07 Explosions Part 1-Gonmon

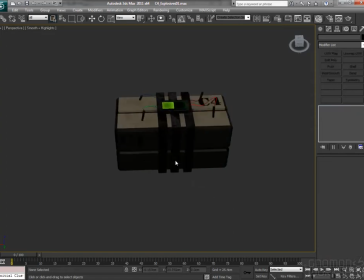[0:00]
We are now going to create a generic C4 explosion which might be used in cinematic sequence. Here's the mesh for the bomb with the C4, wires, and the LCD screen which will be animated.
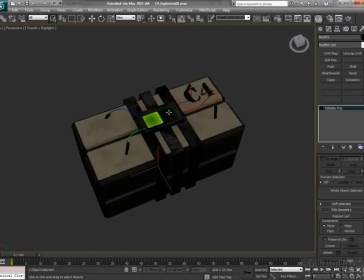[0:11]
For this animated texture, we will use a sub-UV texture.
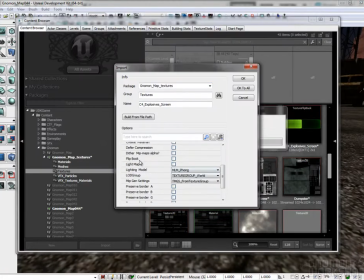[0:19]
In UDK, the texture is imported as a flipbook texture where we can set up the number of tiles, the frame rate, and if the animation is looping or not.
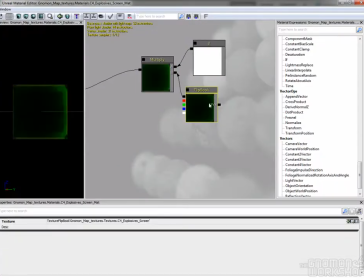[0:28]
In the material, here are the settings for the flipbook texture. It looks like this in the level.
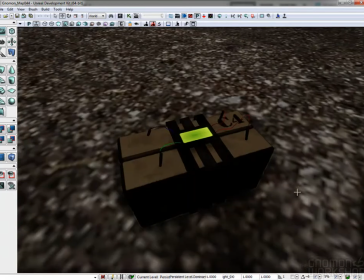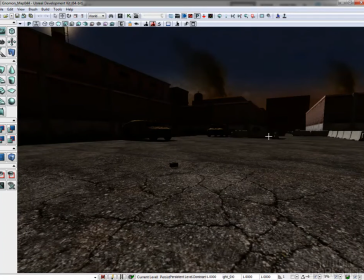[0:41]
For an explosion, timing and contrast are key to visually appealing effects. I'm going to show you the VFX sequence which involves smoke, fireballs, explosion, shrapnel, and some smoke lingering afterwards.
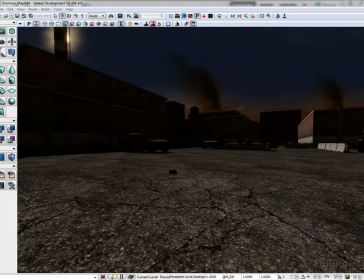[0:55]
We begin by an effects that gives the core size of an explosion. There is some randomness in the scale, color, and size of these particles.
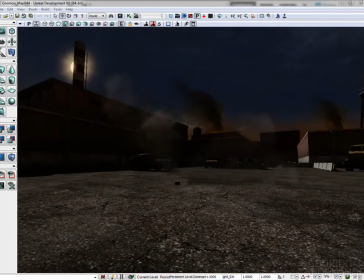[1:04]
We add some more smoke, which is bigger and darker, and adds some contrast to the effects. We add the main explosion. It's the same textures used in the big fire in the building.
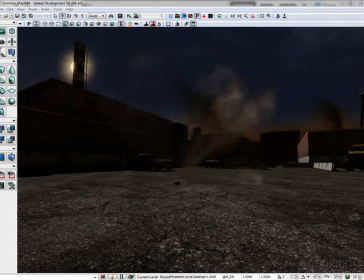[1:24]
Reusing the same texture is essential to reduce the memory footprint. We add some more fireballs. Be careful to use similar colors or else your effects does not look cohesive.
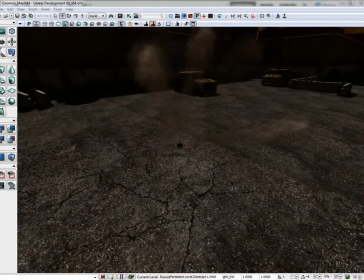[1:40]
By playing all the effects at the same time, it lacks a certain oomph, so we add a very brief white flash of light when the explosion goes off.
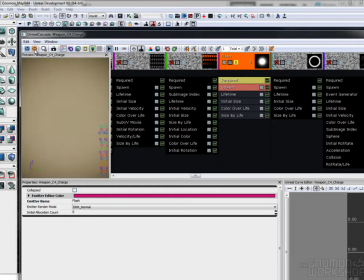[1:49]
The explosion seems more powerful. We have to be sure that the flash is barely visible.
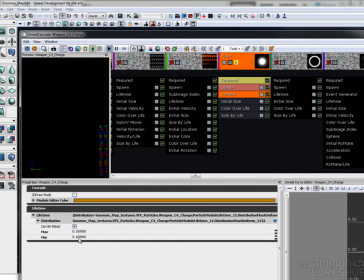[1:56]
It lasts only for 1/10 of a second.
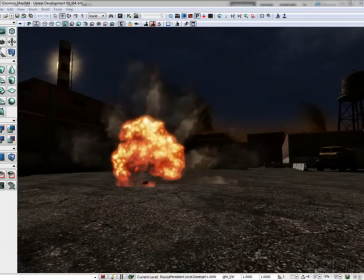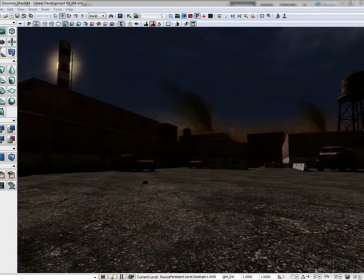[2:05]
We continue by adding more frames, trying to keep around the same lifetime and colors. I now add a shockwave to the smoke. Just after the big explosion, the smoke slows down and goes away and fades out.
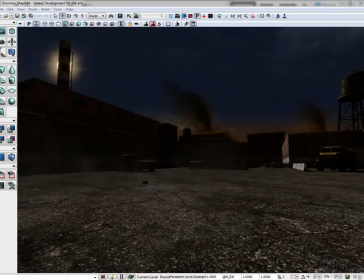[2:20]
Adding this kind of effect adds depth and the 3D feeling to the explosion and helps integrating the effects in the level and the surrounding objects.
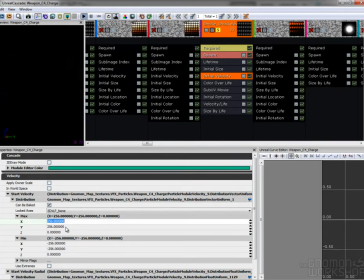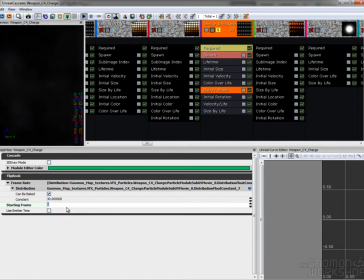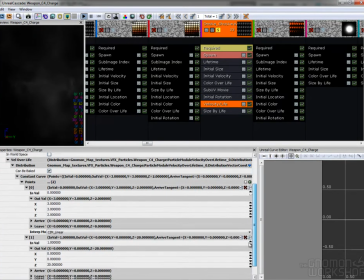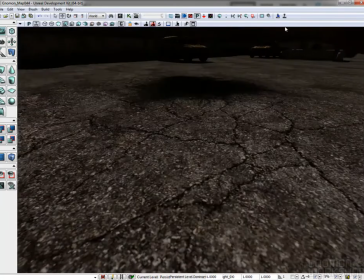[2:46]
We can have a better integration of effects by adding a decal on the ground, a burned surface where the explosion was.
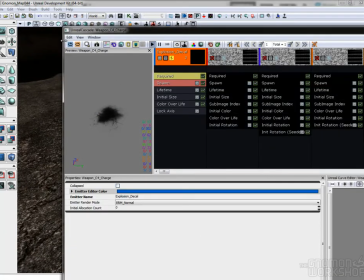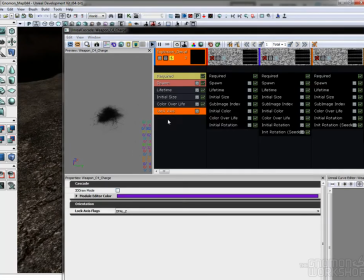[2:58]
The decal has its axis locked on the z-axis, so it stays horizontal at all times.
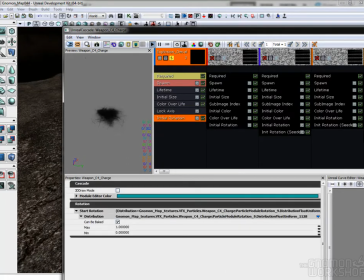[3:08]
You have to set the size and rotation of the decal in random within a limited range in case several explosions happens at the same time.
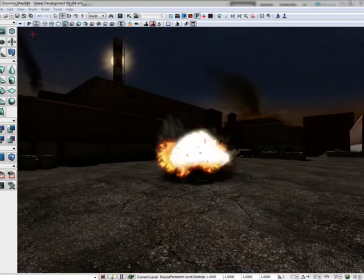[3:26]
There is no good explosion without shrapnel, so we add some chunks of concrete blown away by the explosion.
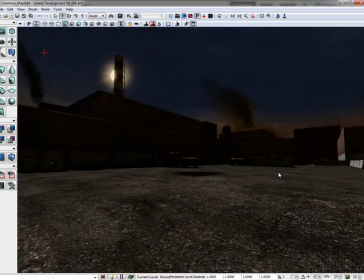[3:31]
As far as consistency is concerned, gravity is very important.
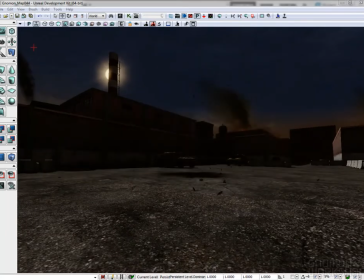[3:35]
We have to define gravity and keep it consistent for all the effects for them to be realistic and coherent. You can always cheat, and you have to, because for an object to seem heavy, it has to fall down slower.
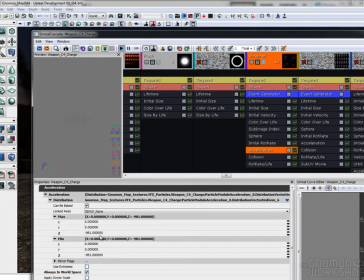[3:47]
The slower it gets, the heavier it looks, especially when it happens in the distance. For this level, gravity is set to a real one, 9.81 meters per second.
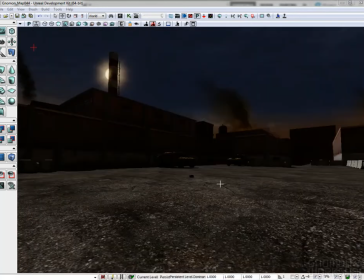[3:58]
The shrapnel also collides with the ground. It's inexpensive for 2D particles compared to collision between 3D mesh particles and complex 3D static meshes.